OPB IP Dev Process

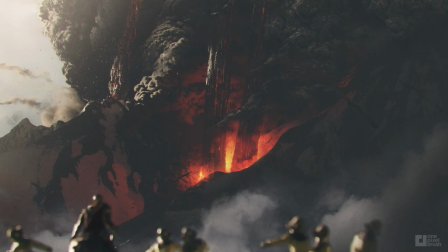255s
Because of our 3D-based process, we can do alternate shots relatively cheaply and easily. We zoom in on this one because we really want to feel what that's going to be like. The devil is a little bit ambiguous in the Bible, thankfully, and so it left some room for interpretation.
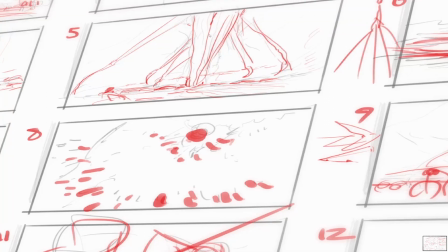271s
One of the things we imagined is that he had these long, skinny legs, and that he was so big that you couldn't ever even see him at once. He was like way up in the clouds. And then an idea kind of came to pass that it would be cool to see him standing in this very sort of graphic pose.
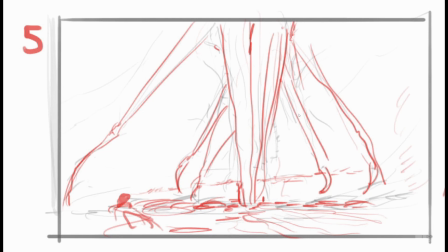289s
Now, again, the tone of this, like I was saying, is very grounded. So that means we're not going to do concept art things that are going to be too over the top, not for this story, not for this tone.
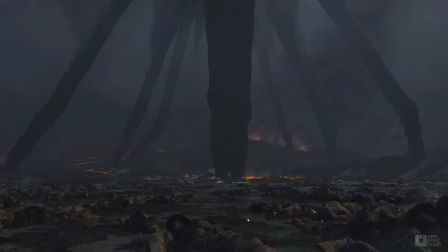298s
Then the concept is worked on. It's post-battle. There's thousands of dead soldiers.
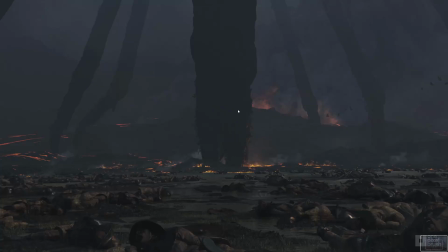306s
And the idea sparked that what if his body was made of the damned, meaning hundreds of thousands of millions of tortured souls, right? If the devil came back to Earth, that would be such a iconic and intense way to depict him.
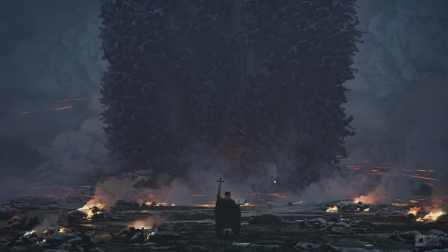325s
So we started imagining, okay, on this big simple shape, what's going to be there in terms of all these tortured, screaming people? And based on the story and based on the tone, what's going to happen in the fiction of this world during the Crusades?
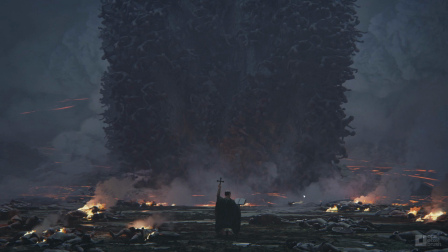339s
Well, during a battle, I'm sure a priest might come and think, a very brave priest might think, well, God is on my side. I'm going to come face this devil head on with the power of God inside me.
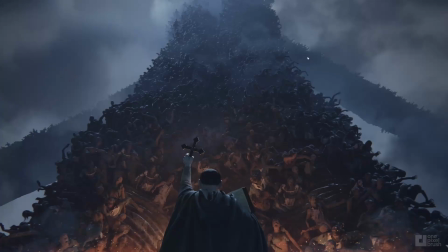350s
And so, again, because of our 3D process, we're trying to frame shots that either tell the filmmaker or the game makers, hey, this is what this is supposed to feel like. This is what this is going to be like. And also, without having to flesh out every part of the world,
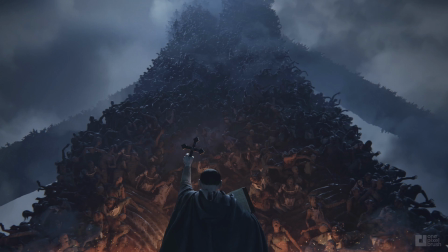366s
trying to flesh out the most bizarre and dramatic and things that we really have no idea what that would look like and create them visually to get the ball rolling. And then after that, we can start to figure out where all the pieces are going to fall. One of the things that's interesting is an IP like this could work for a movie, could work for a TV show.
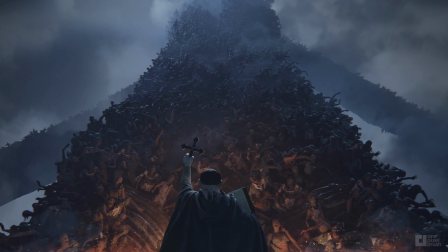385s
But if it was a video game, we need some stuff to fight.
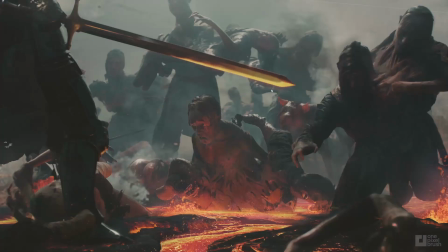389s
So, in thinking about how to approach an IP like this for a video game, we thought, okay, well, all the people in there are just the damned, and they're tortured, and perhaps they're melted to each other. Like, if someone has wronged them, they're like stuck attached to them forever. You know, that kind of.
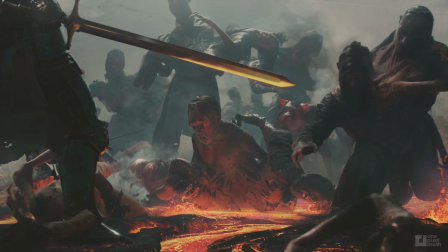406s
It's horrible, yes, but we're trying to imagine what hell would be like for these people. And the side effect of that is saying, okay, but you're going to need stuff to fight. It's a video game, right? A film may need it for some dramatic effect, but a video game is going to really need it.
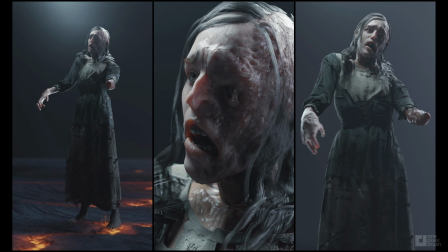424s
So we spent some time imagining what the sort of characters that you're going to have to interact with in a video game will have to be. Also, in a video game version of this IP, we probably need the Crusades to not just be people.
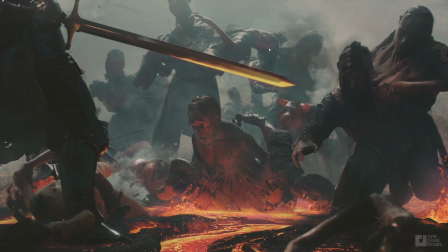437s
It probably has to be fighting the opposing side. Of course, the Crusades were battles between Christians and Muslims, and you probably have to unpack something that had you fighting on both sides, and then fighting this monster creature that came out. So it's really tough to pin down, but the point is, as you kind of have a conversation
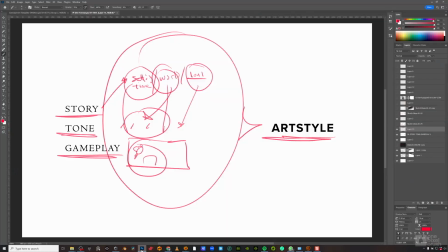456s
about what the IP is going to be, things all start to affect each other. A character might affect the story might affect the tone might affect the gameplay.
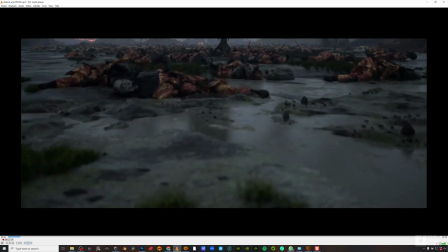466s
And after we figured out some of those elements, we can do a mock-up in Unreal that shows what the world would really feel like.
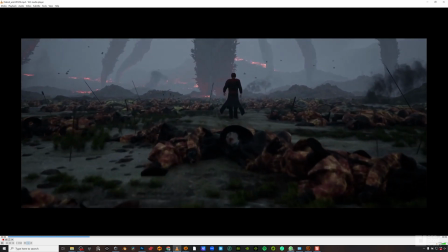473s
Now, of course, this was a really early, rough draft of just what the priest would look like walking into this environment to get a feel for the tone,
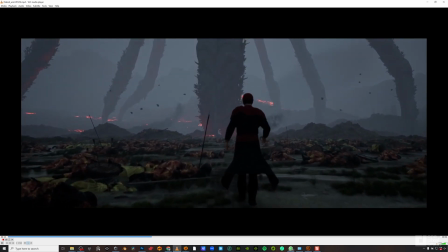481s
the lighting, the color. And with this as a jumping off point, we can start thinking about camera angles.
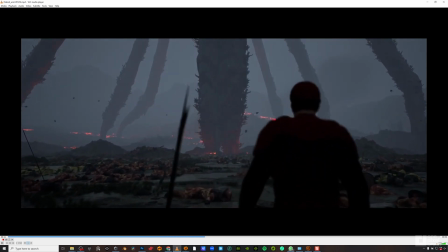487s
We can start framing up shots. If we have an idea for a scene, we can work with directors to see what that's going to look like.
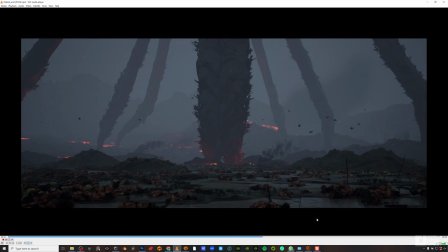493s
Or with game developers, we can start to figure out what this level layout could be if we were going to have some action in this area.